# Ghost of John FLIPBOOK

Anyway, I decided to get in character for today's flipbook video, which is about a skeleton.
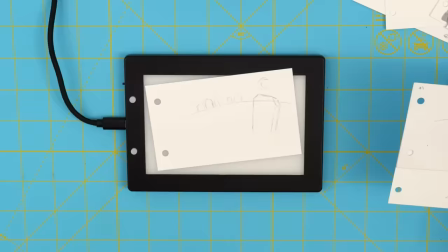0:22 So here's where this idea came from. When I was really young, around Halloween time, my mom used to sing this song.
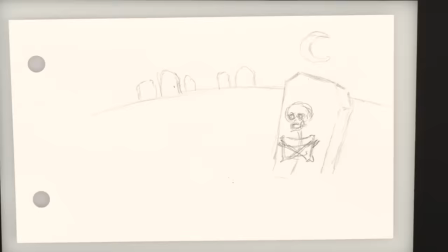0:28 And the lyrics went like this. Poor old John, poor old John, long white bones with the skin all gone.
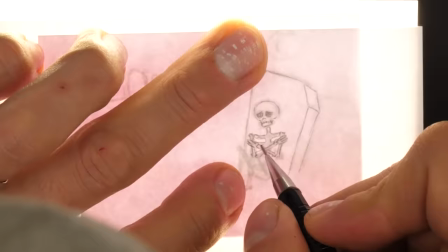0:36 Ooh, wouldn't it be chilly with no skin on?
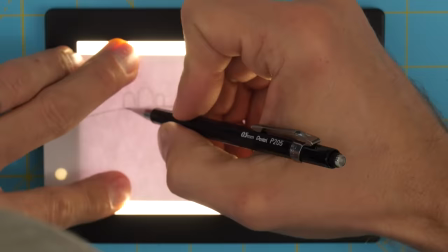0:41 Okay, so I got online to look for this song to see what it was called, if it was a real song.
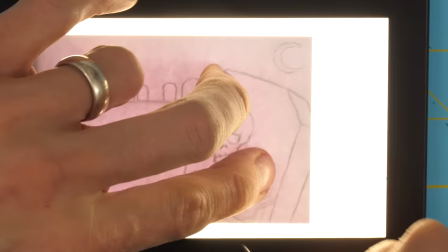0:46 So apparently it's called The Ghost of John. And the lyrics online are a little bit different than how I remember hearing it.
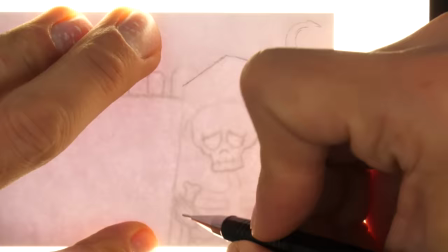0:52 But it got me thinking about that skeleton. And so I started imagining this shivering, cold skeleton sitting in a graveyard wishing he were warm.
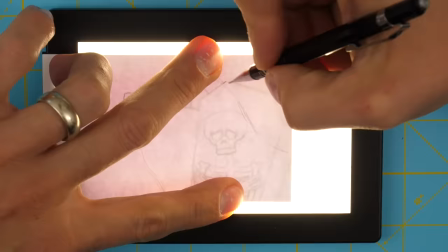1:00 And so that is what this flip book is going to be about. So I'm going to do it all in black and white and gray tones.
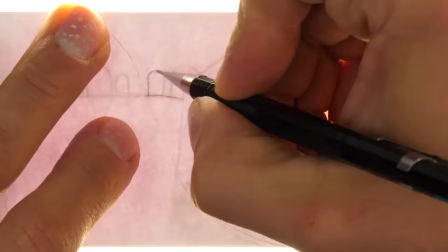1:05 Oh, and music. Music.
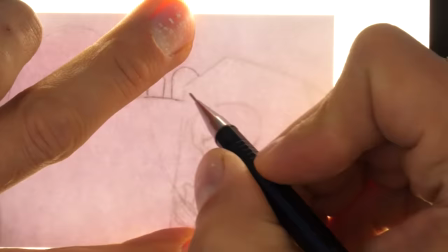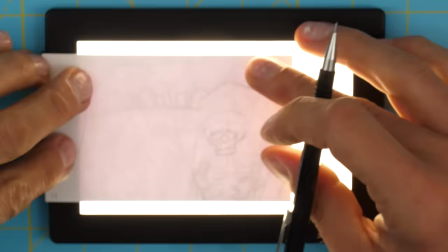1:13 This song, if you didn't know, is by Bach, who is awesome, and it always makes me think of graveyards.
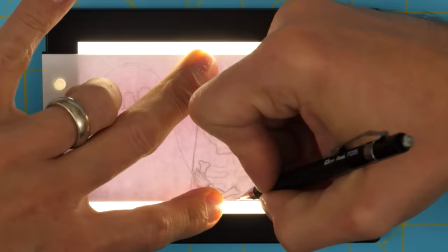1:20 Okay, so I thought I would have a ghost in the graveyard too. So this is the ghost crossing in front of the skeleton.
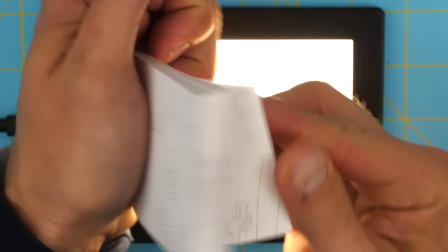1:26 So this is going to be a series of shots. Next I'll do the opening shot, which will be this wide shot where the camera's kind of panning across.
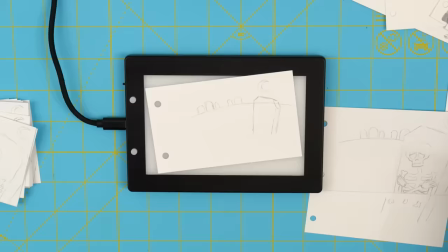1:35 As I'm working on this wide first shot,
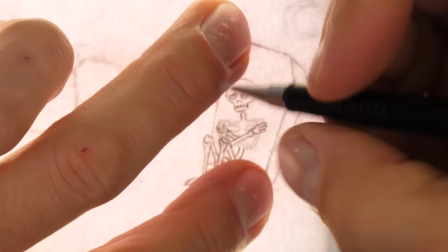1:37 the tricky part is kind of figuring out how to keep the right amount of detail without making it too tedious to trace every time with all these little small details of all these ribs and bones.
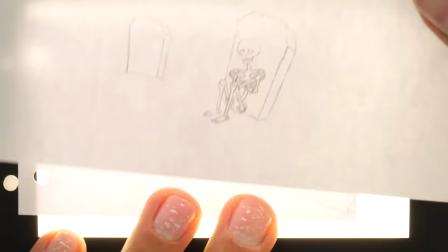1:46 What I'm doing, I'm building this shot out in layers because it's a tracking shot.
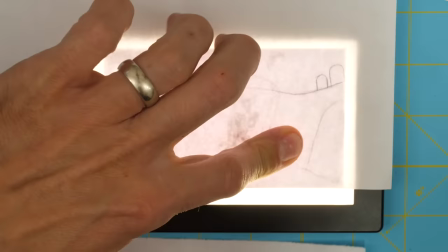1:50 It's a shot where the camera is like tracking through the gravestones and so I'm going to have some some parallax effect
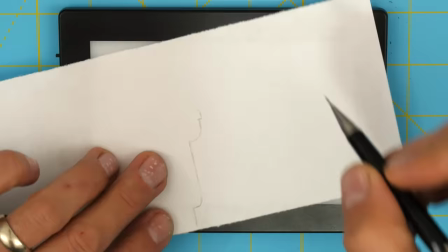1:56 happening which I've talked about in one of my other videos but what I'm doing here I'm going to make three templates to trace.
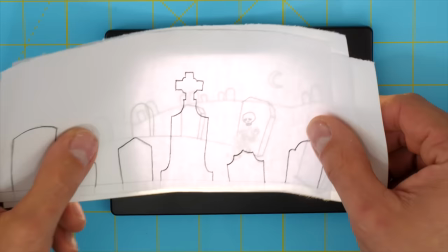2:02 So I have foreground, middle ground and then background and so when you're when your quote-unquote camera is tracking sideways,
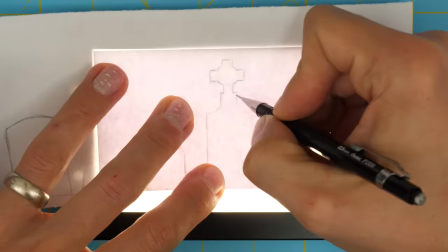2:10 what happens is the objects in the foreground, they move across the frame faster than objects in the background.
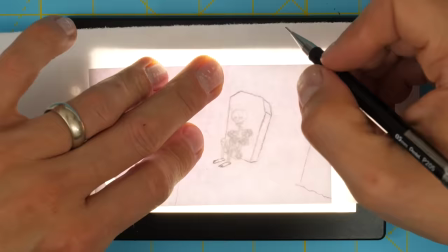2:15 So these gravestones in front, they're moving a fairly large distance each page,
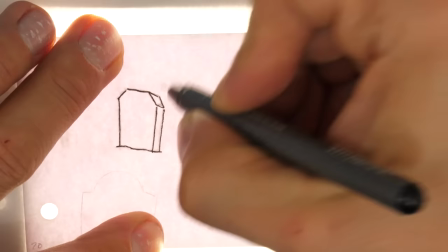2:20 and then in the background, the increments as they move each page are going to be much smaller.
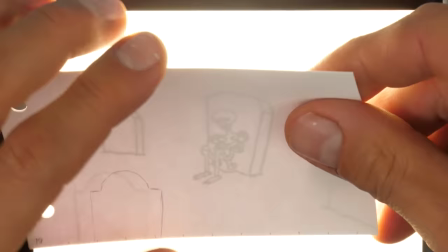2:24 So all I'm doing is readjusting the position of my template on each page,
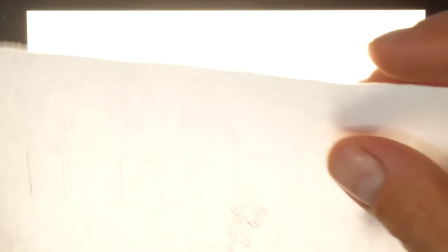2:28 and it also really helps to measure out your distances beforehand so that your speed stays consistent as the objects move.
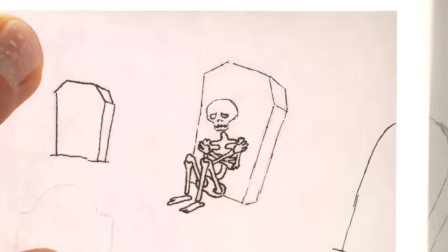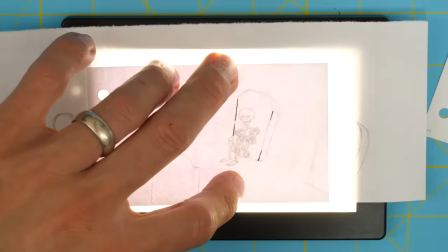2:41 I'm pretty excited to color this one, even though coloring always seems to take at least as long as the drawing does or longer.
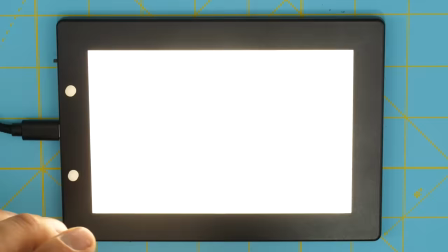2:49 But it's really nice when you get to that point because the animation is
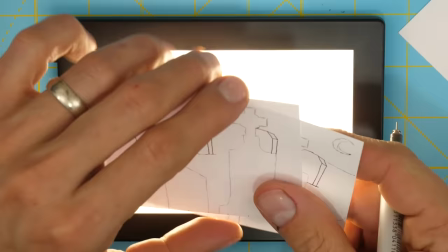2:54 basically done and you can just sort of sit back and kind of chill and relax a little bit and just color.
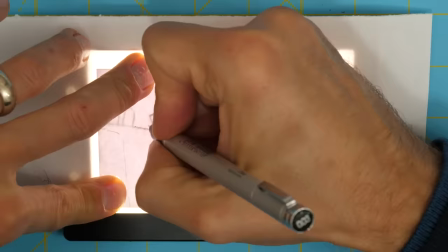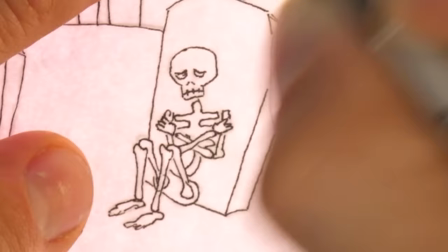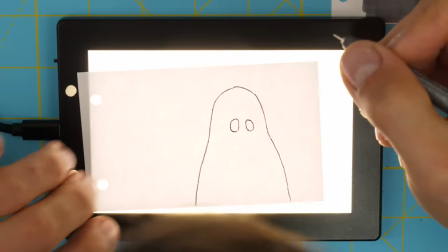3:13 All right, so I want to have this moment between the ghost and the skeleton where they're just like looking at each other and
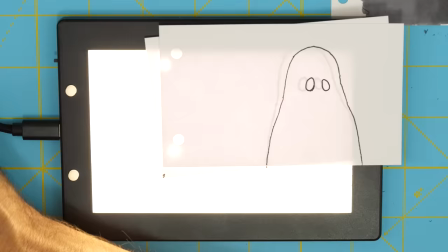3:20 The ghost is feeling sympathetic toward the cold skeleton There's not really much movement happening here at all,
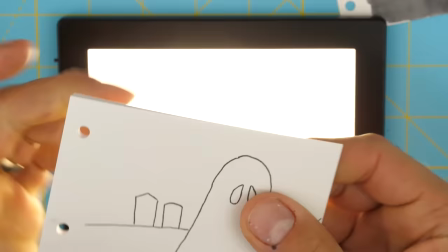3:26 but I want something so I'm gonna have the ghost just sort of subtly slide in
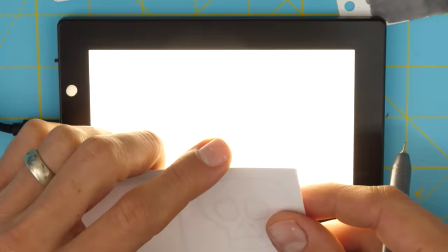3:31 And then there's just a little lift of the eyes Same thing with the skeleton.
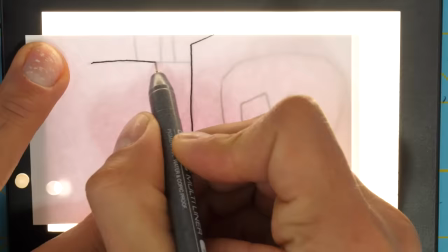3:36 There's really no movement. He's just looking at the ghost but I'm just going to make this shot kind of pan very slightly.
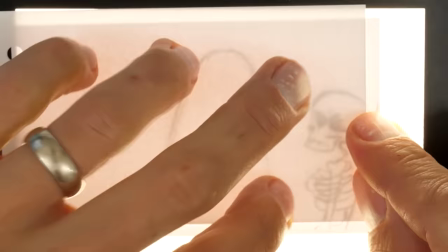3:43 It's probably going to be so subtle you're never even going to notice, but that's okay. I'm all about subtlety that you don't ever really notice consciously.
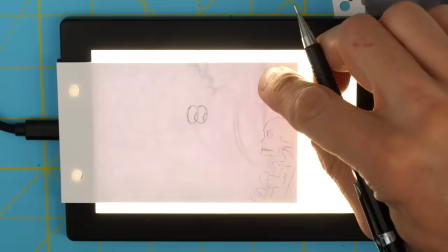3:55 Okay, now I think maybe I shouldn't totally spoil the end of the flipbook for you,
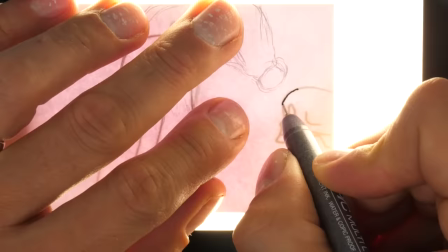3:59 so what I'll do right now is I'm just going to cut ahead to the coloring montage, and I'll show you the finished flipbook after that.